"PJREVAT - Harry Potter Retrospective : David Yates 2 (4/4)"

Et puis enfin sont arrivées les Reliques de la Mort. Je vais faire comme David Yates et considérer que les deux parties sont deux films indépendants, d'autant que chacun prend son temps pour faire ce qu'il fait, au lieu d'être surchargé.
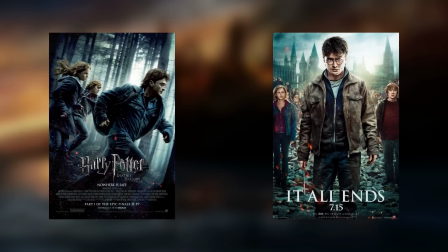(0:16)
Ce dernier film raconte donc la quête des personnages pour retrouver les Horcruxes et tuer Voldemort, et le combat final qui se déroule là où tout a commencé.
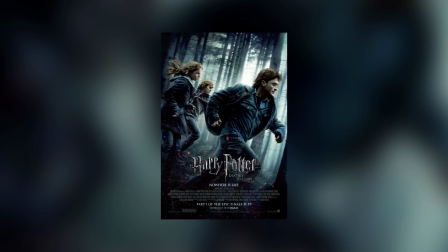(0:22)
C'est donc un film de guerre, la première partie étant vouée à la quête d'une stratégie, d'une arme ultime, la deuxième dédiée à la bataille finale.
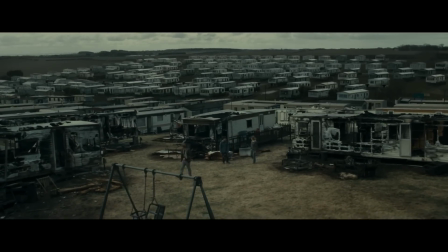(0:29)
Cela marche d'autant mieux avec l'esthétique rétro qui accompagne le monde des sorciers, et qui permet des images évoquant clairement les films de guerre.
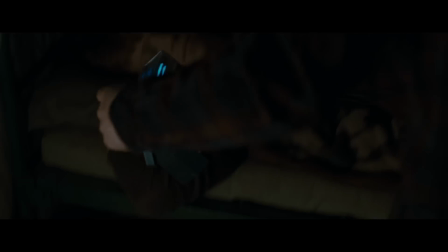(0:34)
Le bivouac sous une tente de toile, le transistor pour essayer de capter Radio Londres, des guet-apens ou la propagande d'État.
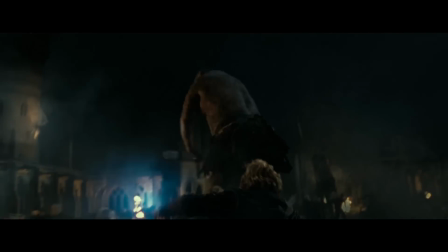(0:40)
Dans le deuxième, cela donne des scènes iconiques de films de guerre comme la traversée désespérée et quasi miraculeuse d'un champ de bataille où on ne sait même plus de quel côté arrivent les tirs.
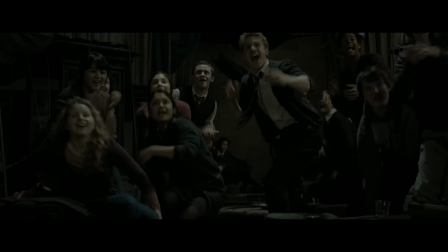(0:47)
C'est ici que tout le travail des épisodes précédents prend son sens. Ah, ça t'a fait chier de s'attarder sur Ron et Lavande ?
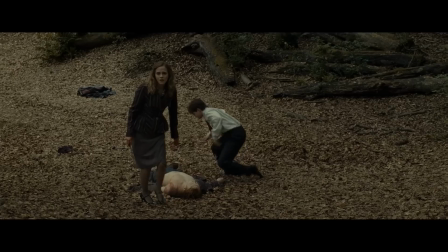(0:53)
Eh ben on va la faire crever hors champ et tu la verras plus que deux secondes quand on filmera son cadavre. Les liens entre les personnages sont forts et Yates fait tout ce qu'il peut pour les transcrire par la mise en scène.
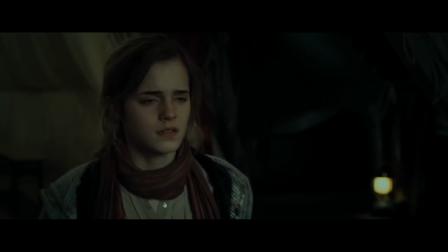(1:00)
Il exprime les remords qu'éprouve Harry à s'engueuler avec Ron en le faisant transplaner hors de la tente, exprimant son absence avant même qu'il ne soit physiquement parti.
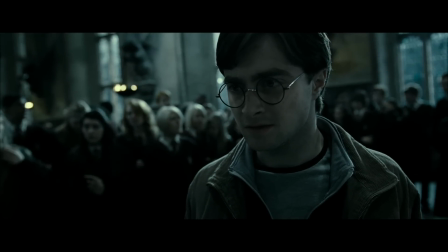(1:07)
Il utilise également une caméra en grue qu'il débule pour illustrer le malaise ressenti par les protagonistes lors de la télépathie de Voldemort.
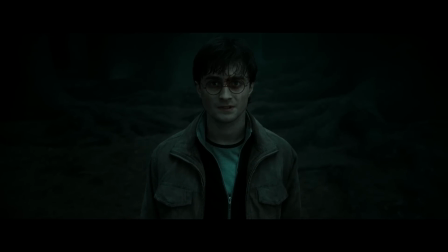(1:12)
Et c'est ainsi par exemple que Harry est filmé face caméra quand il fait face à la mort et accepte de se sacrifier pour pouvoir tuer son ennemi.
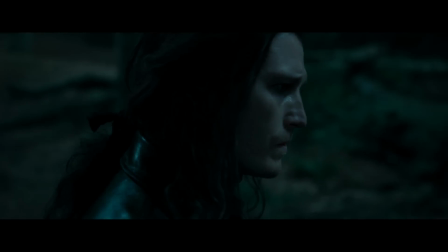(1:18)
Les films voient une arrivée massive de la caméra épaule qui donne un style documentaire et définitivement réaliste, la plus grosse marque laissée par Yates sur ses 4 adaptations.
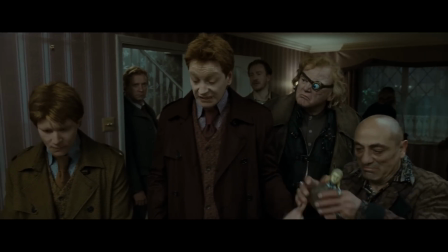(1:25)
Dans cette optique, la scène des 7 Harry Potter fait quelque chose de tellement rare au cinéma que je voulais vraiment mettre un point d'honneur à en parler.
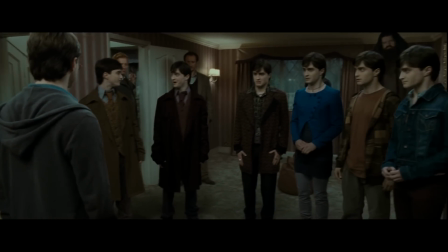(1:31)
Il mixe les voix en stéréo. Je sais, ça peut vous surprendre que je dis ça alors que tous les films sont en 5 points.
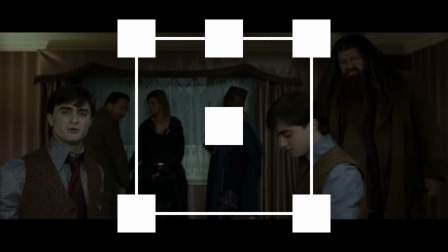(1:36)
En fait, dans presque tous les films, les dialogues ne sont émis que par l'enceinte centrale.
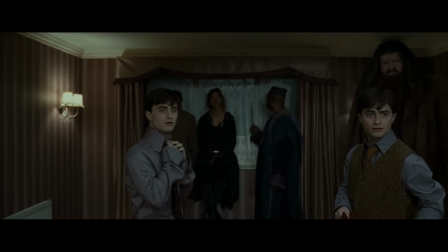(1:41)
Sauf que quand on a 7 fois le même personnage à l'écran et qu'il n'a pas la même voix, difficile de voir qui parle.
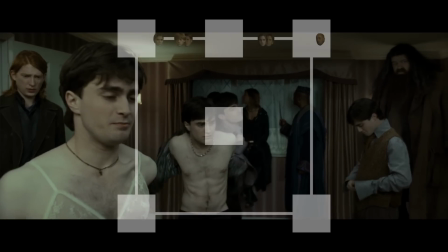(1:47)
Pendant cette séquence, chacun des 6 faux Harry a sa voix répartie entre la droite et la gauche,
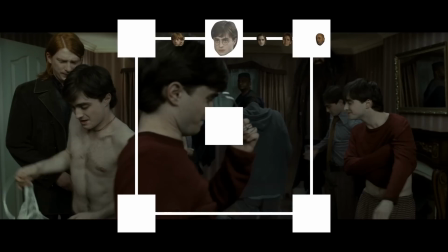(1:51)
selon leur place dans le cadre, et le vrai Harry est entendu par le canal central, comme le reste des personnages.
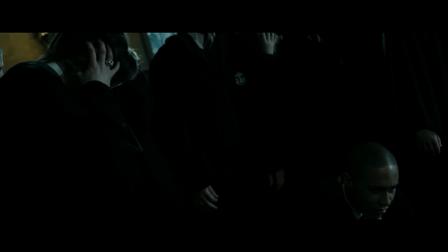(1:56)
A noter que dans le deuxième film, quand Voldemort fait de la télépathie, sa voix est traitée de la même façon, mais en 5 points. Pour autant, les deux parties ont vraiment été pensées différemment. La première est un road movie où nos personnages mettent à l'épreuve les liens qui les unissent, la deuxième est clairement un film d'action.
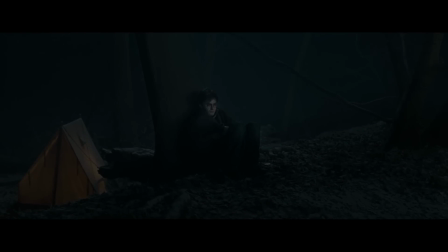(2:08)
La première joue énormément sur les moments de pause et les temps que mettent les acteurs entre chaque réplique.
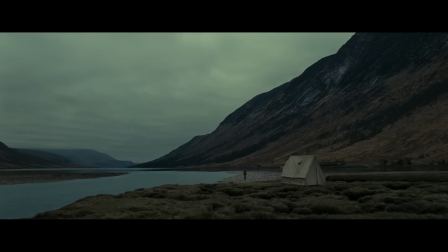(2:12)
C'est un film beaucoup plus posé, les plans sont assez longs et certaines scènes ne sont là que pour l'ambiance et le développement des personnages, comme la danse du Xanax que nous offre Harry et Hermione pour oublier le départ de Ron.
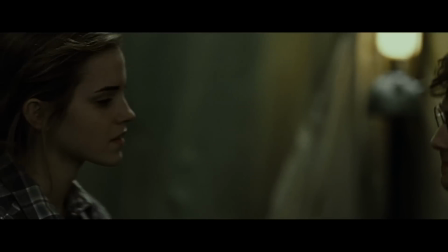(2:21)
C'est un changement de ton drastique et jamais vu encore dans la saga, très bien exprimé par ce plan de la maison de Sirius.
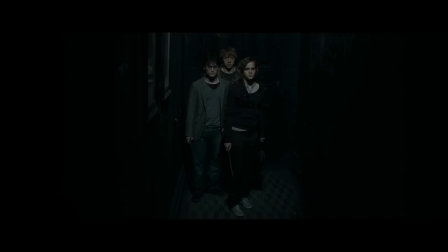(2:26) We're alone.
Et oui, ils sont seuls dans le monde réel et même la musique est disparue.
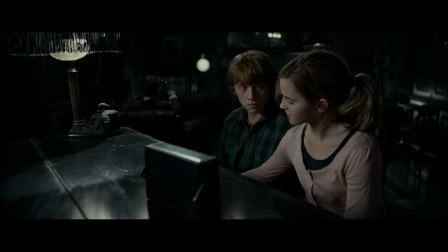(2:32)
On retrouve les plans composés et leurs révélations progressives puisqu'on est toujours dans l'attente du conflit final, mais le travail du temps se fera aussi par contraste.
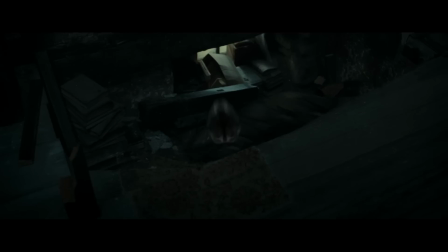(2:39)
L'attaque de Nagini est d'autant plus vive et marquante qu'elle accélère soudain le montage, qui comme pour se venger d'avoir été pressé, reste bien plus longtemps que nécessaire, 10 secondes, sur le dernier plan de la fuite de nos héros,
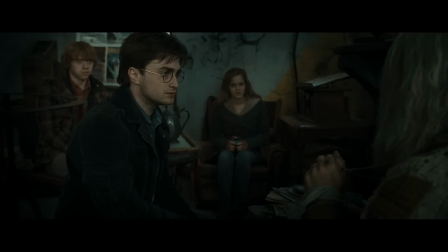(2:48)
afin d'imposer un retour à ce rythme lent et posé. Tellement posé même qu'il se permet pour la première fois d'intégrer au film une séquence non filmée, mais animée en 3D,
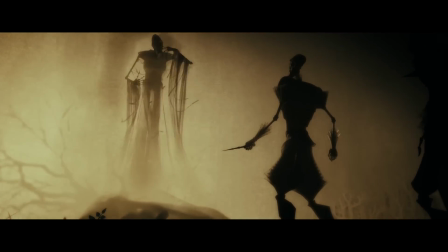(2:55)
pour présenter l'histoire des Reliques de la Mort. La séquence est extrêmement stylisée, jouant sur le contraste noir et blanc,
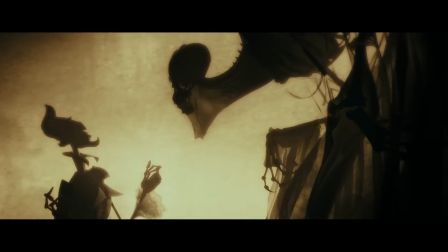(3:00)
mais légèrement teint comme le prince de sang-mêlé, les corps sont très filiformes et les effets visuels sont assez surprenants.
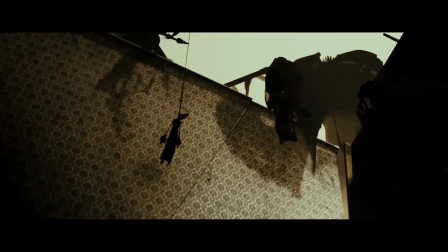(3:05)
Mon préféré étant le moment où la mort récupère le frère pendu au bout d'une ficelle à ses doigts. La deuxième partie est beaucoup plus rapide et rythmée.
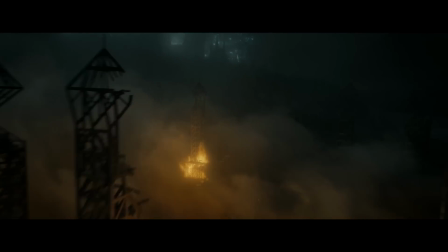(3:11)
David Yates voulait qu'on entre directement dans le film, comme si on avait juste eu un long entracte entre les deux parties, d'où le choix de démarrer par le résumé de la fin du film précédent,
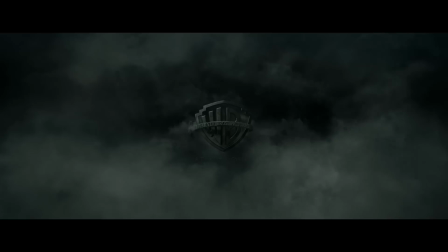(3:17)
avant même l'apparition du logo Warner Bros, et d'enchaîner In Medias Res avec la suite de l'histoire et l'interrogatoire du Gobelin et d'Ollivanders.
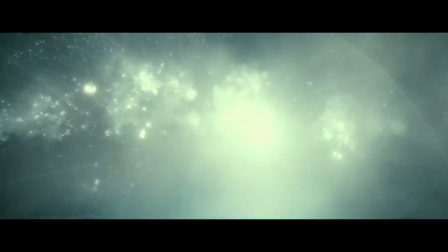(3:23)
Quand l'action commence, le récit devient une énorme bataille ininterrompue jusqu'au retrait de Voldemort, ce qui est transcrit par le mouvement de caméra numérique et les transitions d'un champ de bataille à un autre.
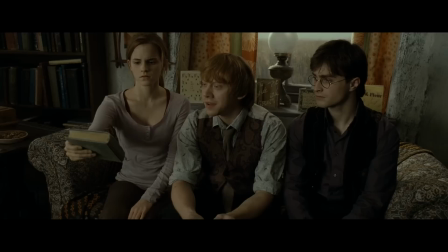(3:31)
En termes d'adaptation, l'absence des flashbacks du film précédent, censé apprendre à Harry quels sont certains Horcruxes,
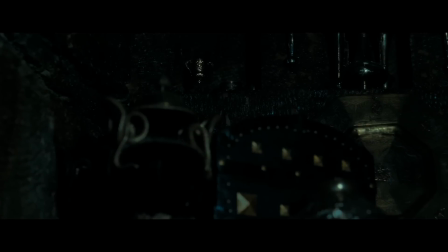(3:36)
passe comme une lettre à la poste du fait de la synecdoque des Reliques de la Mort, ce grincement qui ressemble à un cri de petit animal que Harry entend beaucoup plus fort que les autres.
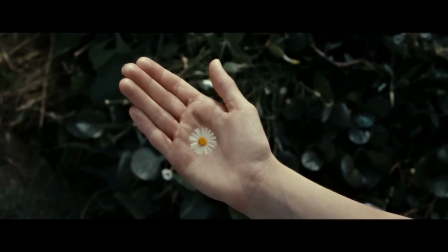(3:43)
Force est également de constater la réussite dans le portage sur l'écran du récit tragique de Severus Rogue, qui très franchement est toujours à deux doigts de me tirer une larme tellement ce pauvre homme a une vie de merde.
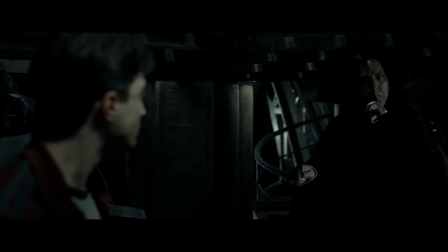(3:51)
La séquence est très forte, empruntant d'anciennes images des films, explorant les passages qui n'ont pas été montrés comme l'arrivée de Rogue à Godric's Hollow, le tout lié par les transitions fluides, c'est le cas de le
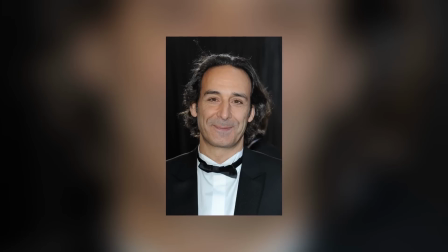(4:00)
dire, causées par la pancine. La musique des deux derniers films est cette fois l'œuvre du français Alexandre Desplat.
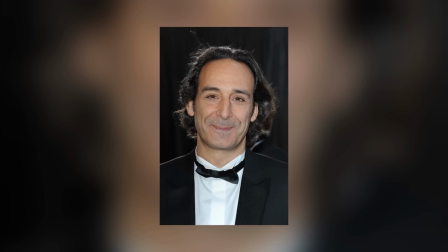(4:05)
Je n'ai jamais été très friand de son travail, plutôt de l'opposé, mais il compose plusieurs morceaux assez mémorables.
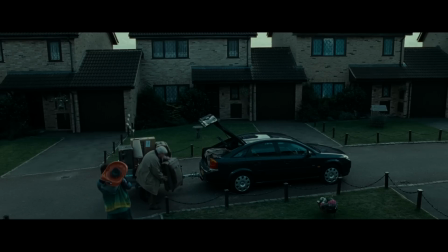(4:11)
Le thème d'ouverture de la partie 1, qui montre nos trois personnages se préparer, est un crescendo progressif et dynamisé par le rythme des cordes qui retranscrit très bien la détermination par exemple, ou le désespoir pour ce qui est du thème de Lily qui ouvre la deuxième partie.
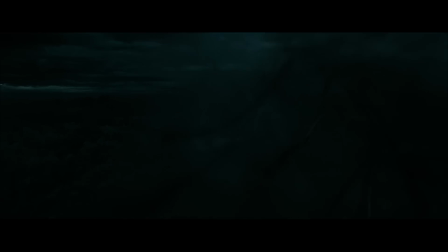(4:22)
Je trouve que ses compositions sont toujours assez fades et quelconques, mais son travail sur les Reliques de la Mort accompagne assez bien les films et offre quelques morceaux marquants, donc tout cela reste relativement de bonne qualité. Vous allez peut-être trouver que je suis très très gentil avec David Yates. C'est parce qu'il fait tellement peu d'erreurs que je les ai toutes gardées pour la fin.
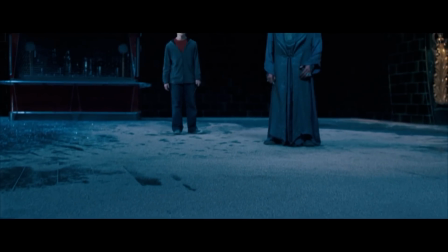(4:37)
La seule erreur technique que j'ai relevée dans son travail, c'est un problème de raccord regard entre Dumbledore et Harry dans l'Ordre du Phénix, quand Voldemort tente de contrôler le jeune garçon.
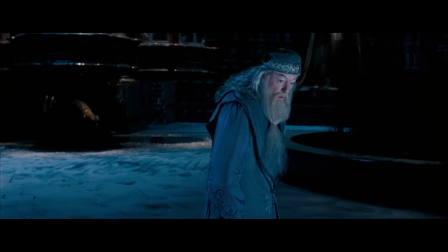(4:45)
Comme on récupère le magicien de dos et pendant que la caméra effectue un mouvement, le tout premier accord entre les plans m'avait déstabilisé déjà pas mal à l'époque,
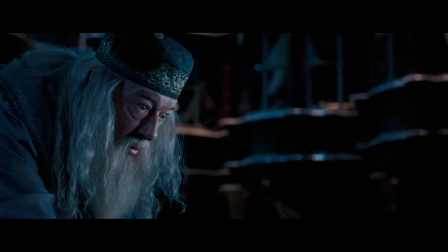(4:51)
à sa sortie en salle, car je croyais que Dumbledore s'efforçait de ne pas regarder Harry dans les yeux, comme dans le reste du film, les regards ne se répondant pas.
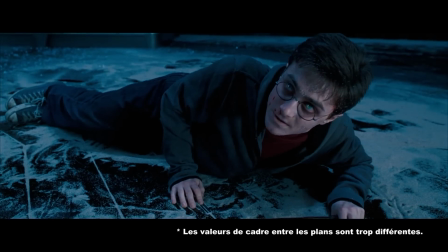(4:57)
Au premier accord, les deux personnages ont les yeux à la même extrémité droite d'un cadre en cinémascope, ce qui fait que Dumbledore semble parfois plus regarder les fesses ou les pieds de Harry que son visage. Comme tout le monde,
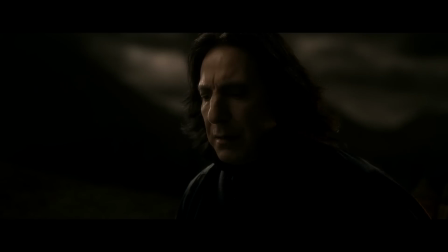(5:06)
je regrette qu'on ne fasse pas un peu plus état du prince de sang mêlé et que Rogue vienne juste sortir ça en fin de film sans expliquer quoi que ce soit.
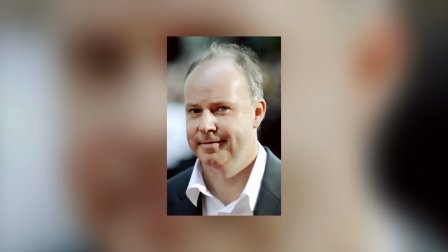(5:10)
Mais je vous dis comme tout le monde, y compris David Yates, qui a reconnu avoir complètement survolé cet aspect,
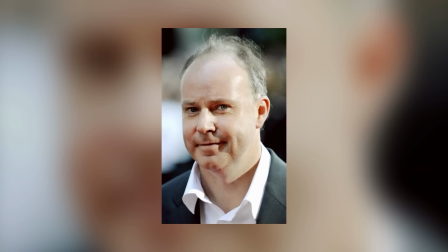(5:16)
préférant se concentrer sur l'aspect transition du film que sur le contenu du livre.
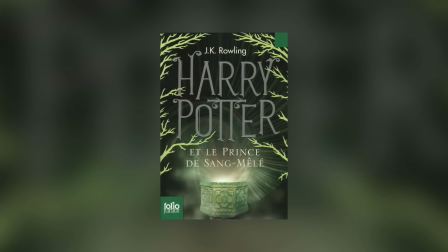(5:20)
Mais à sa décharge, j'ai toujours eu un peu de mal à comprendre le titre du bouquin, Rogue n'étant jamais central, excepté dans son rôle dans l'assassinat de Dumbledore.
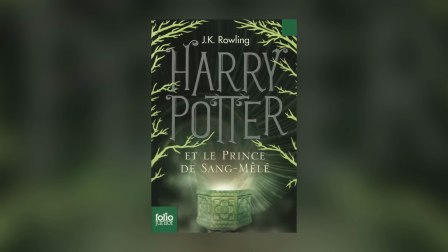(5:26)
Je pense que c'est plus un moyen d'indiquer, sans le dire, l'importance que va jouer Severus dans l'histoire, en lui trouvant un surnom qu'on ne lui connaissait pas, parce qu'il se l'était réservé lui-même, donc bon.
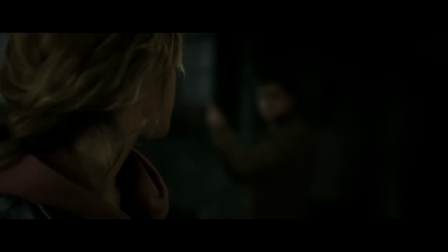(5:34)
Pour moi, la seule grosse erreur de Yates reste le miroir de Sirius Black, qu'il sort de nulle part et intègre au récit seulement maintenant alors qu'il aurait dû l'être depuis l'Ordre du Phénix.
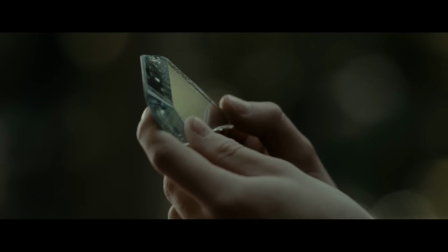(5:41)
Mon principal problème est à peine son débarquement brusque et soudain d'adaptation,
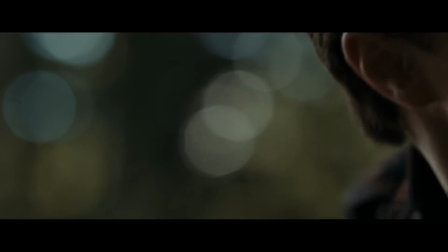(5:45)
c'est surtout qu'il est impossible de comprendre comment le truc fonctionne, parce que personne n'en parle et qu'il montre un truc différent à chaque fois.
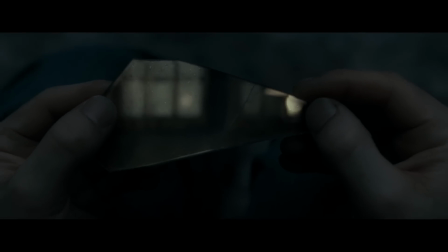(5:51)
Un coup on voit le décor d'Harry, l'autre on voit l'auberge, un coup on voit le décor et aucun reflet, et le fait qu'il s'agisse d'un fragment d'un unique miroir rend le fonctionnement du truc encore plus obscur.
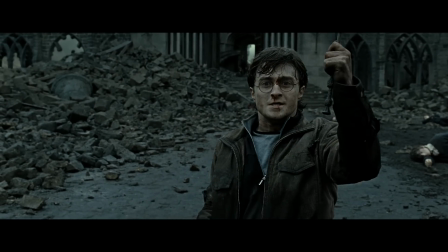J'ai tapé 8 films pour voir ça !
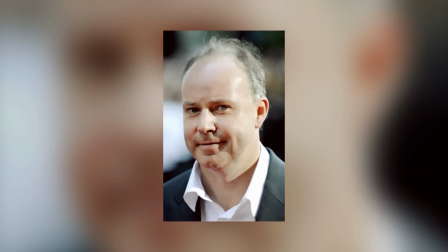(6:22)
Vraiment, j'adore Harry Potter et celle de David Yates en particulier, mais il a fait de la merde sur les deux morts les plus importantes, celle de Dumbledore et celle de Voldemort.
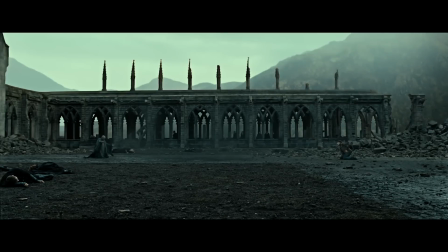(6:30)
On ne peut pas tuer le plus grand mage noir du monde juste en le désarmant, c'est pas possible, au moins qu'il y ait un gros flash ou enfin un truc qui indique que la mort a
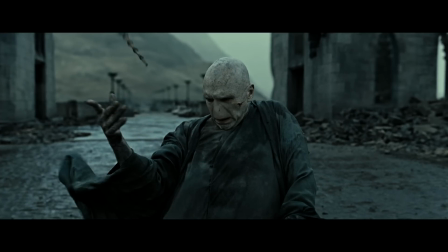(6:37)
eu lieu, parce que franchement, on dirait presque qu'il manque des plans dans cette scène. C'est vrai quoi, il envoie un Avada Kedavra et tout ce qu'il a l'air de faire, c'est de sortir son aspirateur.
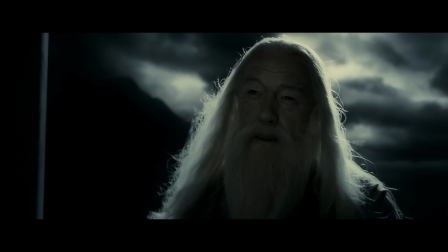(6:45)
La mort de Voldemort fait l'effet d'un prout. Mon petit reproche vis-à-vis de Dumbledore, c'est qu'avec toute cette préparation, je trouve qu'on passe beaucoup trop vite sur sa mort.
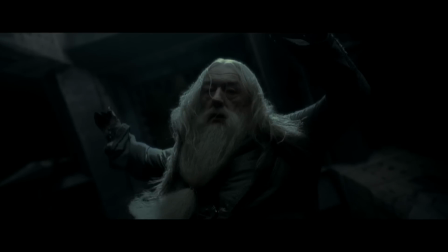(6:53)
Je dis pas que j'aurais voulu voir l'enterrement, ça aurait sans doute été trop calme, j'aurais juste voulu qu'on appuie un peu plus sur sa mort.
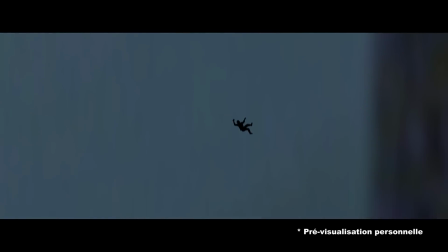(6:58)
Pour moi, il manque un plan large où on verrait le corps chuter de très loin et où on sentirait l'horreur de la scène. Enfin, au moins avant de le faire mourir, ils ont confirmé qu'il était gay au cinéma aussi. Vous croyez qu'il a deux baguettes de sureau pour tricoter? Quoi? Ah, oh, vous saviez pas? Dumbledore's gay.
But I told a reader that once and I thought she was going to slap me.
Il y a peu de temps, j'ai eu un débat avec des amis pour savoir quelle était la saga cinématographique qui allait marquer notre époque, quelle allait être le Star Wars de notre génération. En ce qui concerne le cinéma, je dirais Matrix, mais en ce qui concerne l'impact sur le public, je dirais Harry Potter.
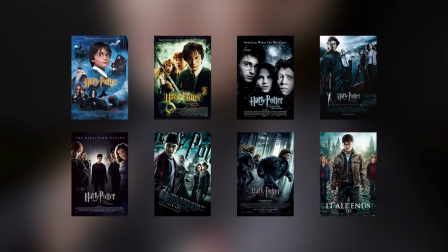(7:37)
Tout simplement parce que l'événement a été incroyable. 8 films qui ont réussi à maintenir, voire même faire grandir l'intérêt du public sur 10 ans.
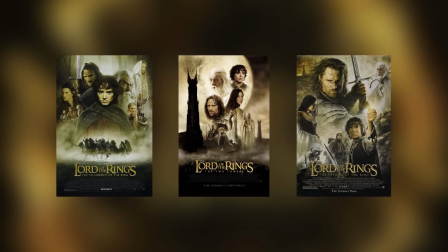(7:43)
Même le Seigneur des Anneaux n'avait pas eu un tel impact, le titre avait beau être connu, beaucoup ignoraient le contenu des livres parmi le grand public, et ils sont sortis à la chaîne sur une durée de 3 ans seulement.
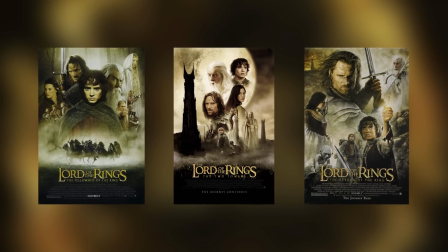(7:51)
4 ans après, on n'en parlait déjà plus beaucoup au quotidien. Bon, à part pour Gollum peut-être.
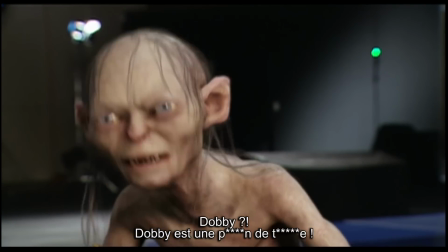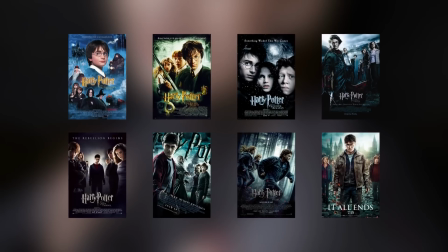(8:01)
Au bout de 4 ans d'Harry Potter, bah il y avait encore 6 ans à suivre dans cet univers. Les bouquins sortaient en même temps, donc on essayait de savoir comment ça allait finir d'après ce que les films s'efforçaient de conserver à l'écran.
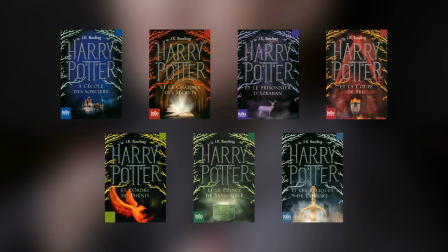(8:10)
On se demandait s'ils allaient couper le 4 en 2 ou pas, on guettait les annonces des castings des nouveaux personnages.